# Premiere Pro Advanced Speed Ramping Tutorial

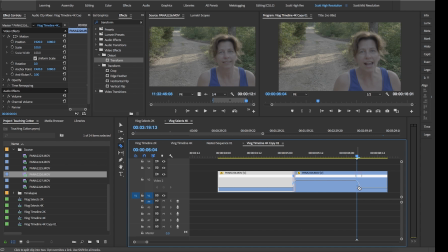500s
That's the ramp down, and we're going to again hit the C key, and we're going to cut there. Now we have this section right here, which is now separated, but we have a nice Bezier curve, and we also have everything timed properly because you need
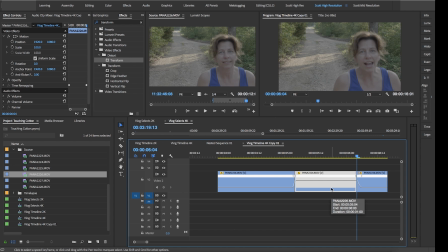517s
to not cut your clips when you re-motion them or when you re-ramp them, or else it'll stutter. It won't look right. Now we can go into this clip right here, which is already sped up 1,000.
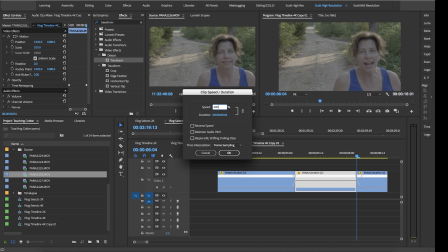530s
We can right click on that and do speed duration. Let's do 600% of 1,000. That would be, a lot. And then we also want to ripple edit.
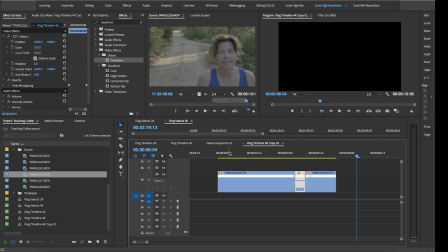544s
What that'll do is bring in the other clip there.
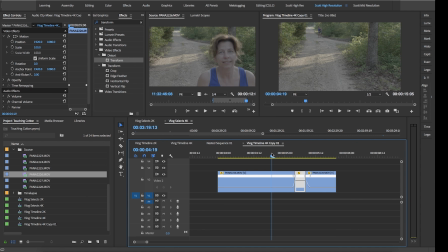546s
Now, as we go frame by frame, you can see there's only about 4 frames that hit. So So what I want to do here is I want to cut. Let's just increase here. I want to cut from right here, and I want to cut right here.
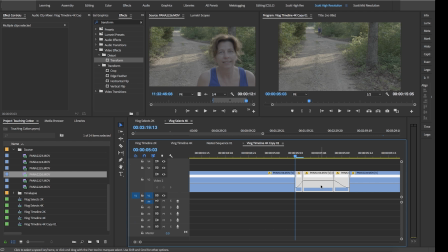566s
So we're going to highlight all 3 of these. We're going to right click and we're going to choose nest.
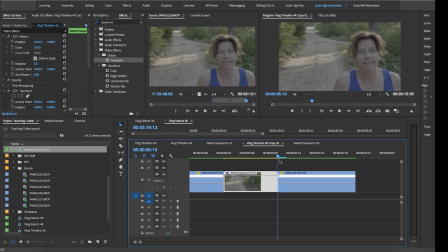572s
Now I have this nested little ramp sequence, and I just now need to time when she comes up and delivers her line. So now we're going to use a J-cut to overlay her line on top of mine so I can start my screen while she's still delivering hers,
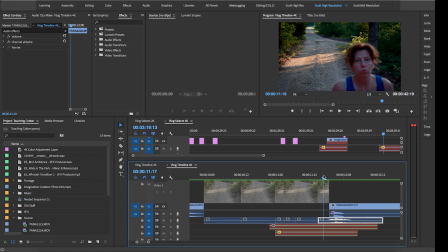592s
as would happen naturally when you scare someone. I have her right here
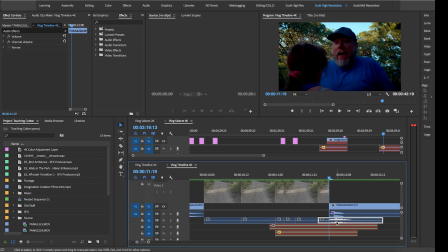599s
ending, but her audio continues. And this is her audio of her saying what. And I have it go over the top of my screen because I'm screaming because she just ran up that fast,
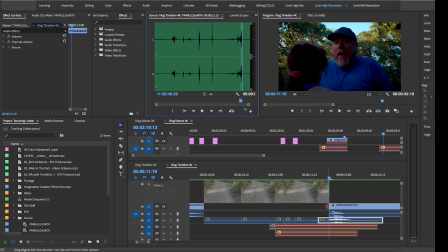614s
and you kind of deliver both lines at the same time. But this is the audio from this track, but I kept it going beyond where the actual video was because I've already cut over to me. That might have been a little confusing. I don't think it went as well as I had planned, both in the shooting of this and in the tutorial. But you know what? That's what this is all about, is me getting better at doing this so that I can be better at helping you explain what I'm doing. I can do this, but doing it in 1 hour and then explaining it on the fly, it gets a little bit troublesome for me, but that's why I'm doing it. I'm doing it to get better at it and to help and share and do all the things that, I don't know, that people should do. So if you have any questions about this, do feel free to leave them in the comment section below. I do try to read and respond to every single comment, even if it's just to say thank you. I do have a Patreon. I would greatly appreciate it if you would support me on Patreon. Because, you know, that's what people do. Also, if you would, please subscribe to this channel. I'm trying to build a community, and I think you'd be a great part of it. Just subscribe, and then that way you'll know when I'm uploading new videos, when I'm doing live streams, and you can participate as you would like. Also, if you click that little alert bell, it'll let you know the moment that I upload something. Please give me a like, you know? Give me a hey, thumbs up, because, you know, why not? So, yeah, I mean, I really appreciate everyone out there, and I'm really trying to grow this channel, and I'm really pleased with how fast it's growing. I think we're all doing a great job together, and I just want to say thank you. So as I like to leave it, don't let your passions center around your life. Let your life center around your passions.